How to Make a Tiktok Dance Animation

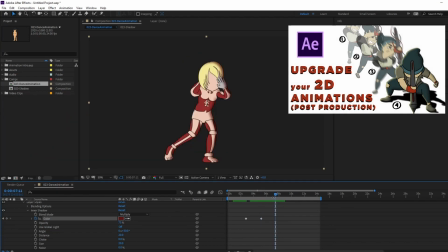I have another video on the step-by-step process on post-production techniques for character animation, which you can check in the link at the top right corner of your screen right now, or the description below.
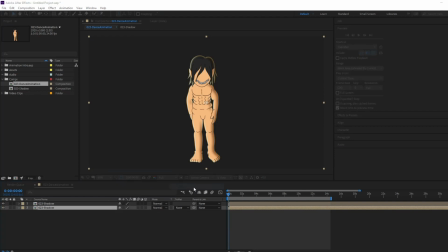Basically, adding some highlights and shadows using layer styles and adding a drop shadow by copying the composition,
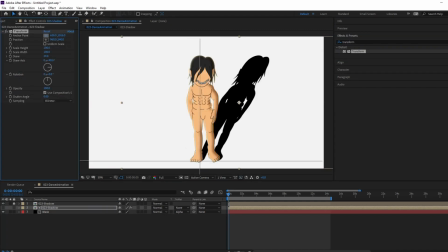creating a black matte finish, and using the transform effects to skew the shadows to the ground.
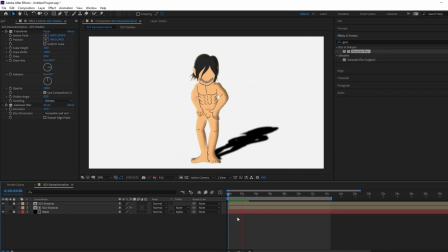I also added some motion blurs to really enhance the movement and smoothen out the animation.
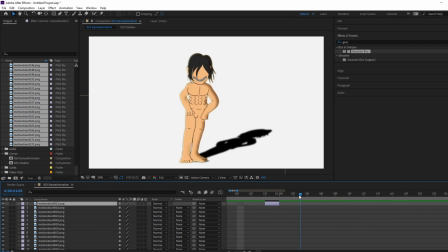I also created a quick transition between characters by making them glow when they make the switch.
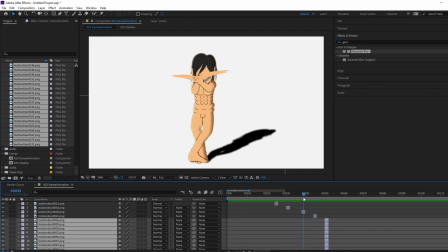I copied my composition and created an alpha matte and applied an inner and outer glow layer styles to it.
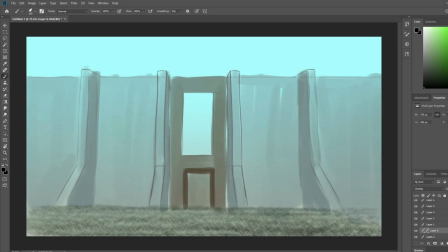I then drew a background for this scene. I wanted to create a wall and have the colossal titan peeking above it. I wanted to keep the background as simple as I could, but sometimes when I start painting,
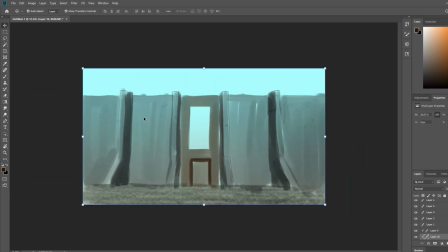I want to make it look as good as I can, even though I hate doing backgrounds.
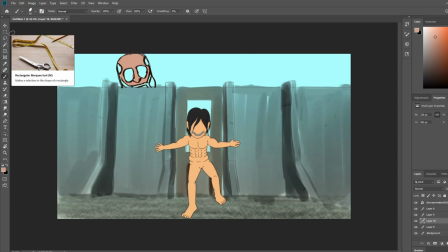After a few trial and error on the texture and treatment of the painting,
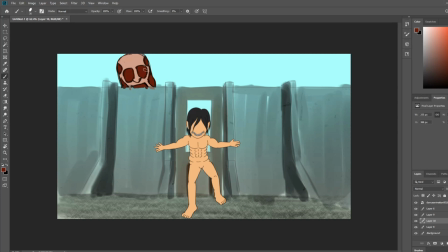I just simplified it as much as I can because I don't want to draw too much attention to it.
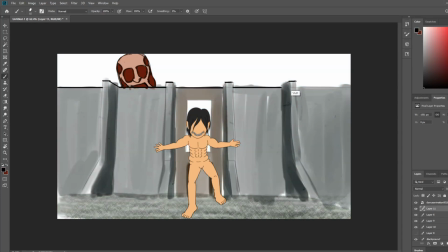The main attraction was in the animation.
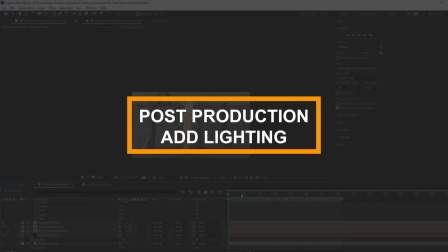I then imported this in After Effects, but I realized how dark the composition became.
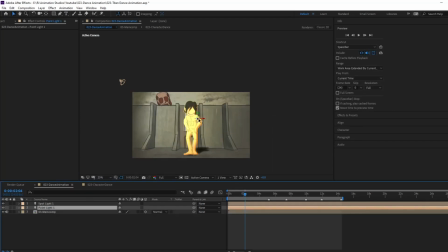so I tried adding some additional lighting by converting my composition to a 3D comp. I added a point light with a white color and a spotlight with a more yellow tone and played around with the intensities.
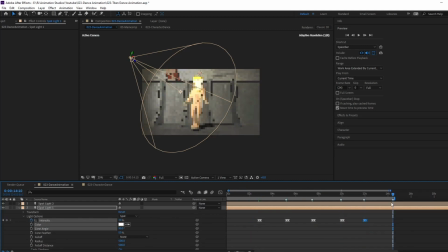I was quite happy with the way it looked in the end, and there's a sense of smokiness in that matches the feeling I get in the anime. After adding the music, this is my final animation.
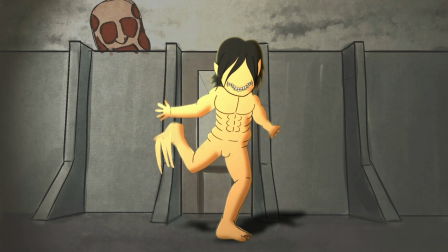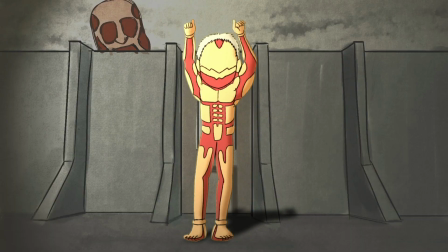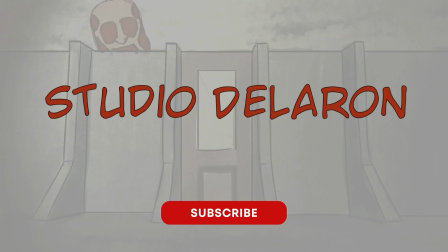Anyway guys, I hope you enjoyed that video, and don't forget to like, subscribe, and comment on this video, and let me know what you like to see more about these animation tutorials that I'm doing for this channel. Thank you guys for watching, and as always, keep on creating so you can make this world more beautiful with your imagination.